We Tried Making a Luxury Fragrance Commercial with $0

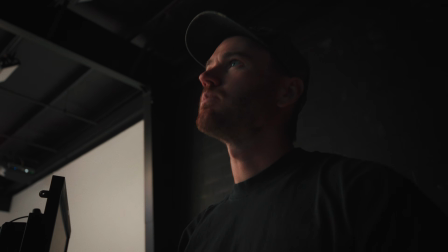259s
All I do is eat, man. You see how calorie that camera is? Burns calories. Yeah, it does, dude.
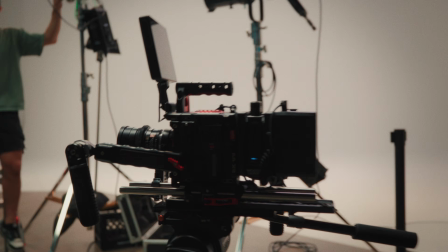264s
That thing's a beast, bro. Look at this baby. Hopefully the lens is like so tight.
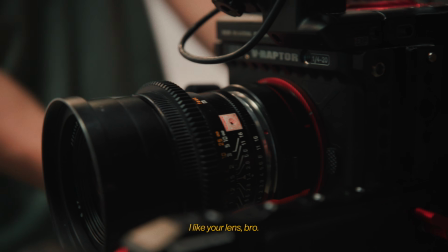270s
When we do our DZOs, it's like this. I like your lens, bro. Me too.
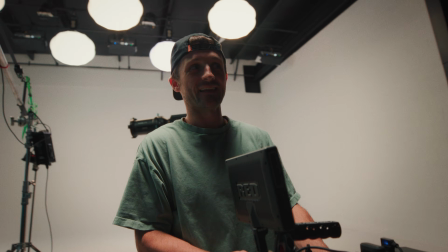275s
Not his anymore. Still is. Mine. And Danny's. Careful, guys. And Mitch's. And Mike. What you got there?
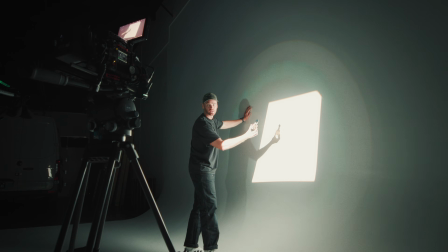284s
A little moon blanket. For everybody staying on task, and we're capturing the shots needed to tell the story that I'm hoping to tell. Now, in this scenario, although I got credited with being the director, I would have to give a lot of props to Mike,
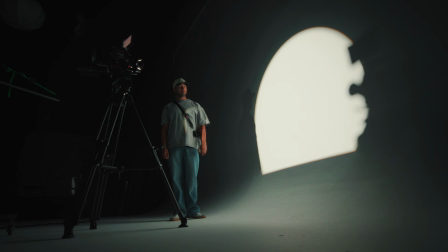298s
who was being the DP, really did have the initial creative visions, assisted by Danny, Grayson, and Branson, and just everyone else pushing things forward.
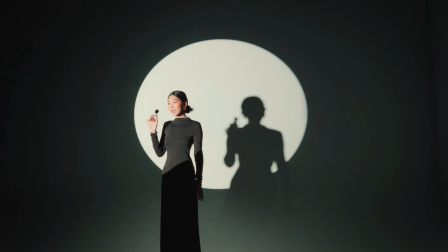307s
We had Ellie at wardrobe, who was phenomenal at styling, making sure the talent always looked good in every shot.
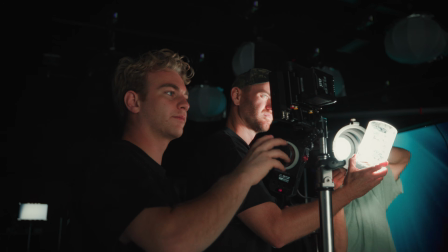313s
We had a makeup artist on set helping out. We had a photographer named Shell, and everything really came together because we all had the same shared vision.
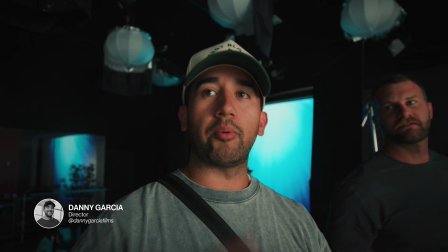322s
Can we get a pilot budget? A what? A pilot budget. So basically, we have a concept, and then we go shoot it for the company, and then pitch it to them.
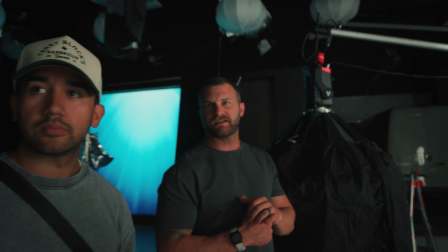330s
And they That pay makes you sense. a lot of money just to make something silly. Tyson can give us the budget. I'll back it. I'll back it. Oh, back it. Cool. Hey. He's like, I got $20 for you. Talk to me about what the shoot's all about, what we're doing. We're just getting kind of conceptual with it. There isn't like a deep story to this or anything. We're just like getting shots that are beautiful, trying to piece them all together into something creative and interesting. And like, I don't know, we're all just hanging out and collaborating. That's what it's all about. The first setup was pretty simple.
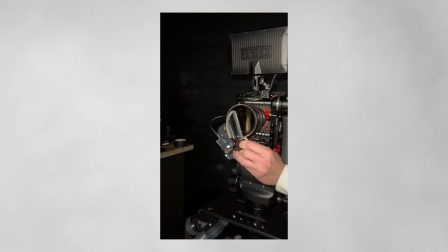360s
It was the girl by the flower, and then we had a aperture 600D above her with just the normal softbox.
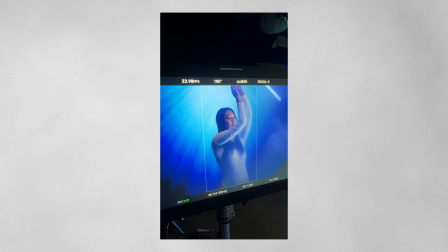367s
And then we used an opal diffusion to kind of double diffuse that, but it was still really harsh that you'll see in the final product.
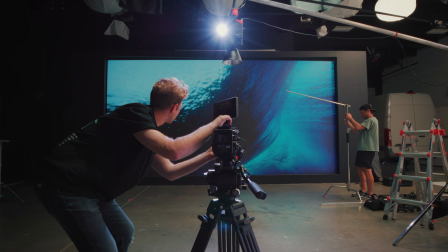373s
We boomed that overhead with a menace arm that Branson rigged up. Timu. Yeah.
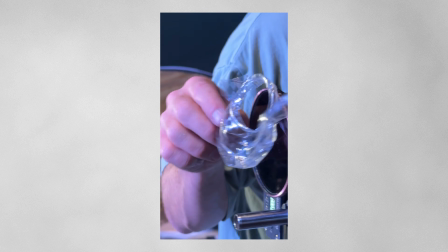378s
Prism Lens Effects, Timu version. Timu? Is it Timu if you get the same results? You probably have noticed in perfume commercials, the lighting is usually quite dramatic.
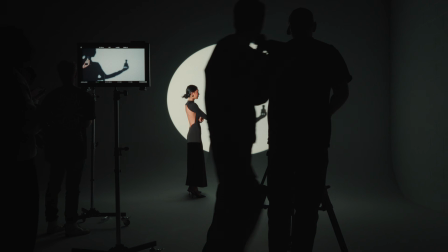392s
Really focus on harsh lighting, unique shadows, and really making sure we shape the model as well as the product. This helped us in a couple of ways. One, it made it so we didn't need to have a super large space.
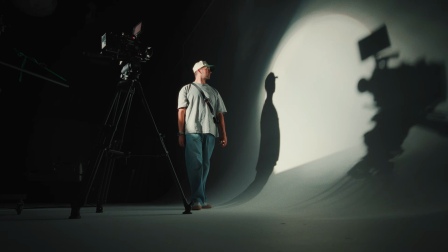404s
Now, we did shoot it inside of a studio, but it made me realize something like this could honestly be pulled off inside of a garage.
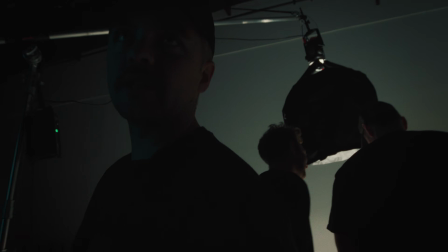412s
Let me show you what I just did, how I contributed to this shot. So over here, Branson was a little concerned about this big power bank thing falling.
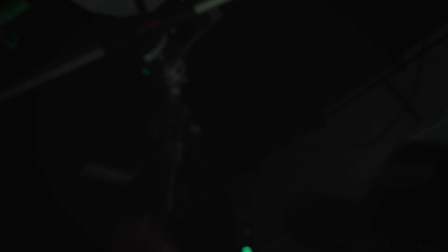421s
So what I did is I let him know that it's secure right here. And then other than that, I've pretty much just been supervising.
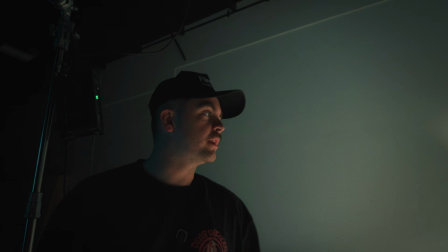427s
So I feel really proud of this shot, proud of what I did. He ordered Zulu. Proud of this team. He ordered Zulu for us.
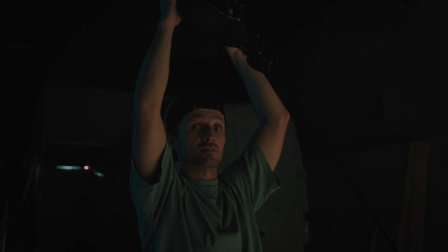432s
I ordered Zulu. He ordered Zulu. That was probably the most important part of the day. Nobody wants a hangry crew, dude.
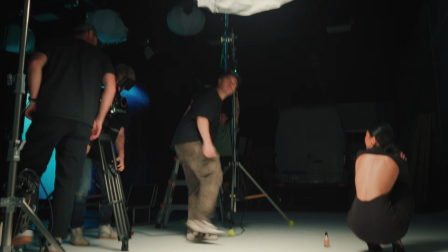437s Why they all call me bougie, bougie, bougie? I never let.
I love this shot we ended up getting. She's holding it, and the way the light was like refracting through the bottle and hitting her face.
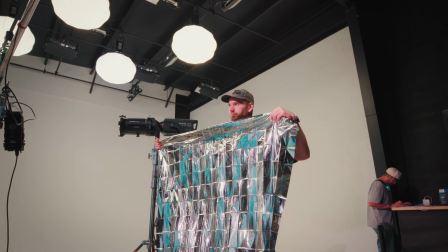451s
We played with those like Mylar blankets to kind of give like a water shimmer on her a couple of times.
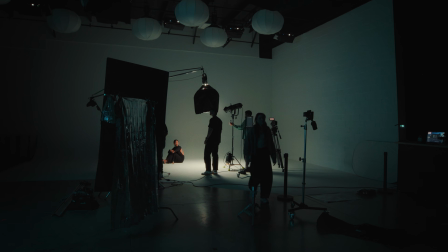457s
We have the gear to support complicating something, putting up, 3 or 4 different lights to light a subject.
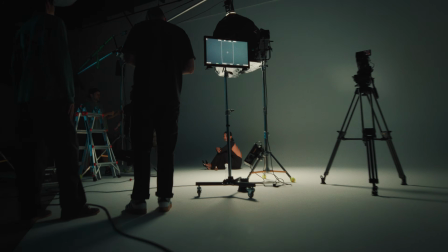463s
But this time we didn't want to overcomplicate it. We simplified things down, used either 1 or 2 lights per scene, and really made her the hero. We used a spotlight on the wall to cast that harsh shadow for some of those cool shots you see.
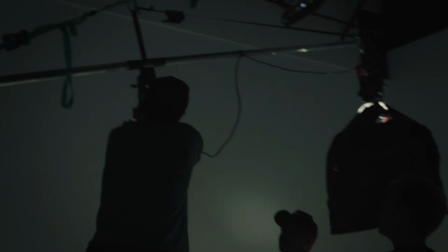474s
We had another overhead menace arm rig with another 600D, this time with the Chinese lantern.
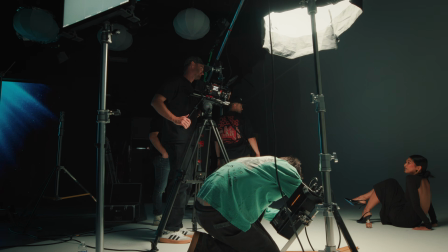479s
We just had someone strong arming it, pushing it back and forth to kind of cast those shadows and change the light.
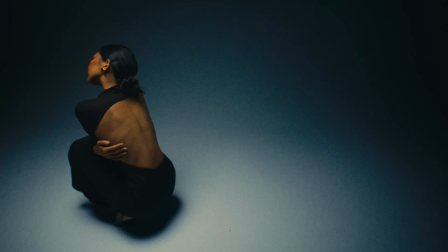484s
That always makes things look a little more dynamic in studios when you can mess with the lights.
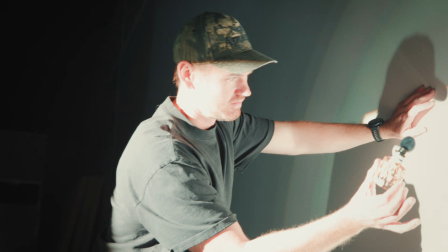489s
Is there an angle on that, Grayson, that you can get? Back up. Like, find it right here. So Mike, what are we trying to do right now, dude?
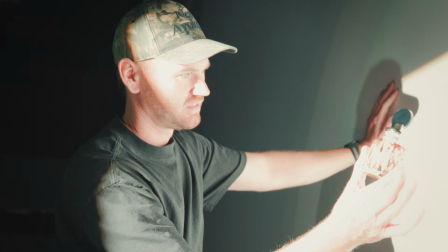495s
Just trying to get a sharp kind of silhouette on the wall of this perfume, and also like get some of the light coming through the bottle and hitting the wall.
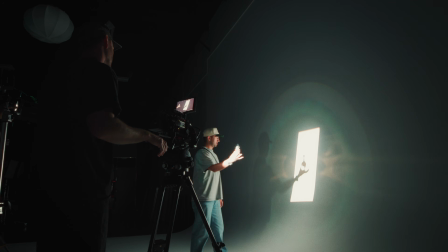504s
Just give us some texture and closer to the wall. How would I have it?
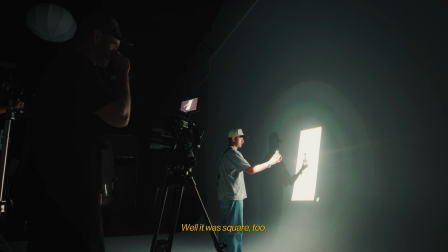509s
Like that? Yeah. Oh, it was square too. I really want to see what it looks like with the dome on the light.
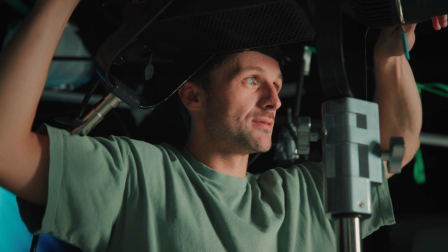516s
Might be a sharper shadow. If we walk the light even closer, does that help?
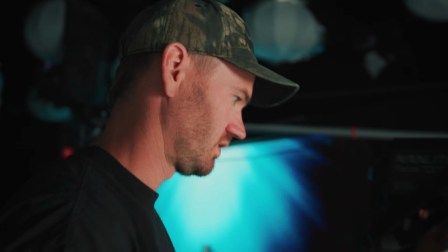521s
Does Maybe. that sharpen us up? That might help. It might. Sorry, like.
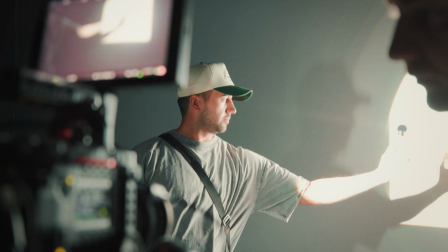525s
Let's just try going like. Yeah, so the reason that the spotlight works well is because if we're farther away with a really spotlighty light,
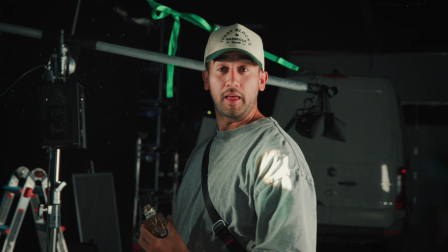533s
you end up with a sharper shadow. That's right. He has to be close to the wall or whatever.
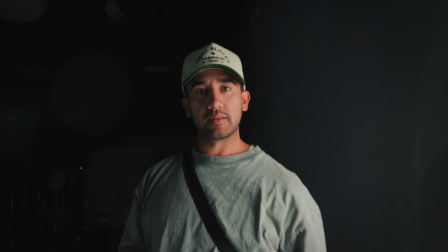539s
And then, that's cool. Yeah. That's how it's gonna look.
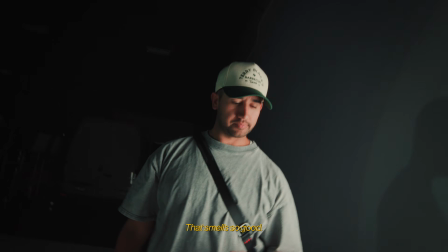544s
I smell so good.
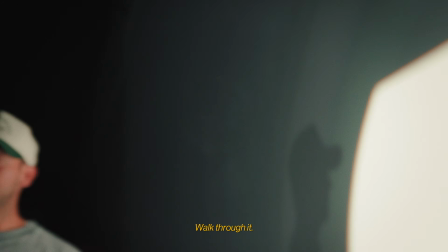548s
I really like this one. Walk through it. Yes, queen.
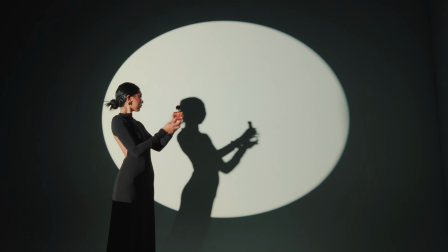559s
Do you guys like this hand more? Or I like the shape of the shadow better with that. this hand?
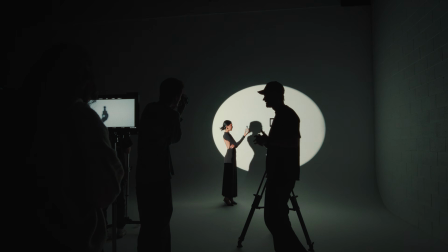567s
Yeah. I'm wondering if we call an audible and just shoot the wide.
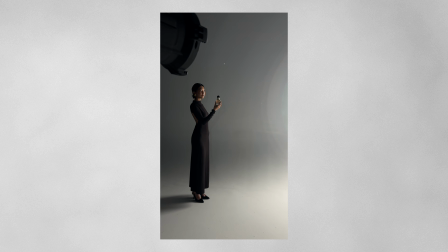573s
Action. So there was a little moment on set where I actually had an idea. I saw that Mike was kind of working with our dolly going right to left, but he wasn't getting her totally out of frame. So I said, Mike, start with her completely out of frame, go move past her, and then take her completely out of frame on the left. And the reason is, I think we could probably do some masking and do that several times in several different positions or spots,
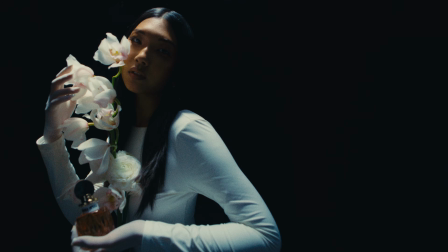600s
and we could get a really cool sequence of her kind of moving all together. And we were able to pull that off in post.
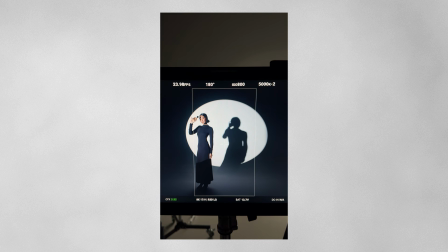606s
Thank you, Jason. But that was just a little something that I was able to contribute. But it was cool to see everyone coming in with unique ideas. How do we light this different? How do we move the camera a little differently? Because we didn't go in with a really strong shot list. We just had an idea for a couple of different lighting setups that we wanted to pull off. So we wrapped on filming. Once we got into post, we actually realized we needed some more product specific shots. So Mike and Grayson went back into the studio.
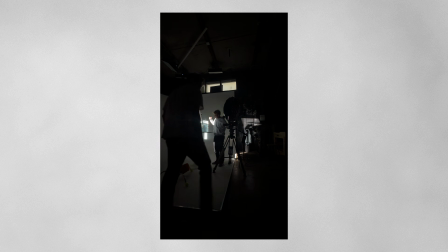630s
The cool part about the studio B-roll is we also didn't overcomplicate it. We put a spotlight in the back, shooting through fish tank to backlight the bottle as it was falling through the water.
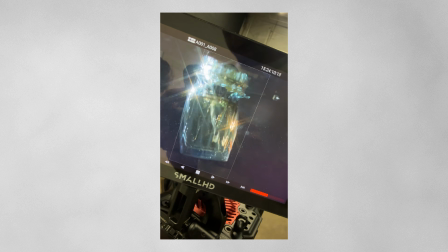639s
The problem was that it fell down so fast, so I had to shoot it at 480 frames per second on our Red V Raptor,
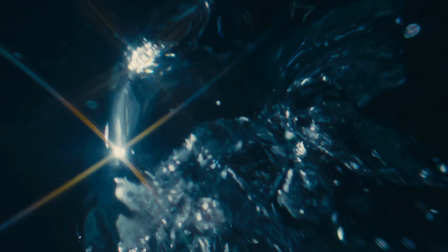645s
and so that's where we used the Dream filter and the Starburst filter, stacked those on to really give a unique kind of soft bloomed highlights look.
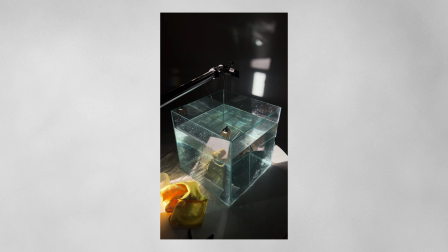654s
I really loved what Grayson and I were able to do just down in the FilmLaab studio with a water tank, one light, and the camera.
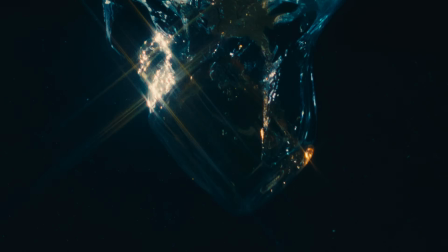661s
Like, we got these amazing floating water shots that look really high end. Hand off the hard drive to Jason, gave him the idea on the vision and general direction we're looking for, and he was able to take it from there. Yo, what's up, you guys? This is Jason. I'm the editor of this project, and this one's pretty cool. Something that's really cool about spec work is that you can pretty much do whatever you want.
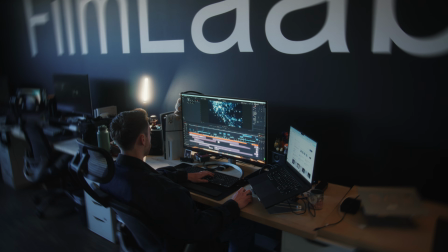681s
Like, you have no clients, you have no even like brand guidelines that you have to follow.
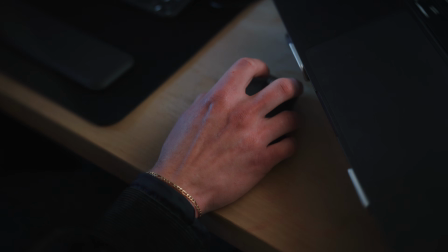686s
So for this project, I was given kind of free reign. You get a bunch of this cool footage and you kind of get to rip.
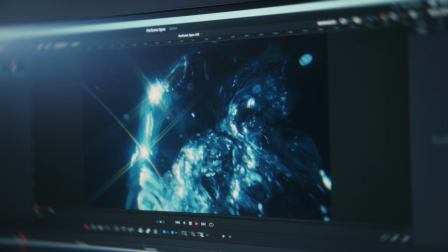692s
So there are two main themes throughout the video: water and it's flower. So that's kind of how I chose the music for it.
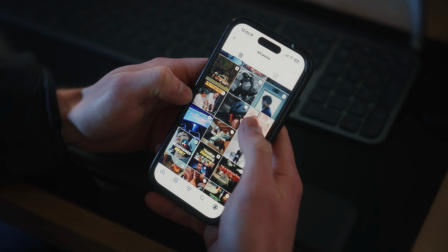697s
It's kind of like Dune-like. Actually, funny story, I was scrolling through Instagram and I found this guy who's like doing this flute thing,
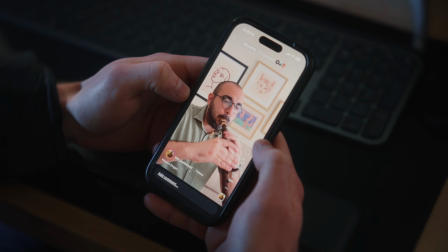703s
an Armenian duk-duk, and it kind of sparked an idea of like, that could be kind of cool for this spec piece.
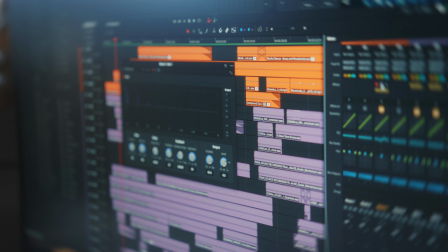709s
And once I found the music, I really started to lean into dreaminess of it. Jason did an amazing job of kind of giving the video an essence and a feeling through that sound design and his edit. I think without him, this just wouldn't have been anything special. And the voiceover is a big thing between Mike and Mitch. Should we add one or should we not? I actually had the idea of not doing anything, but both Mike and Mitch were like, yeah, let's just try something. And I think to their point, it added so much.
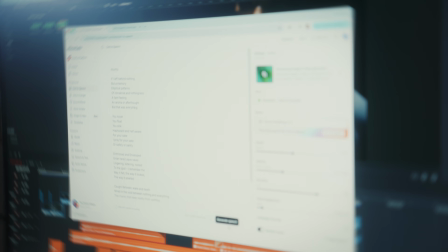734s
So what I did was I went into 11 Labs, searched up female voice, and I think I put like a whisper effect on there. And I plugged in a bunch of stuff that Mitch Winter actually wrote a long time ago. He gave me a doc with unique and cool kind of like poems, put it in there, and it spit out a bunch of stuff.
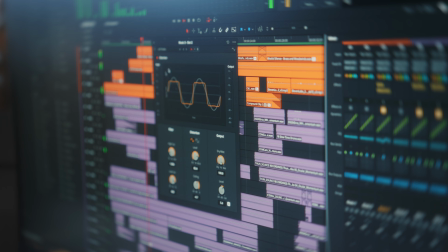751s
I added some echo and I added some reverb, which I think added so much to it.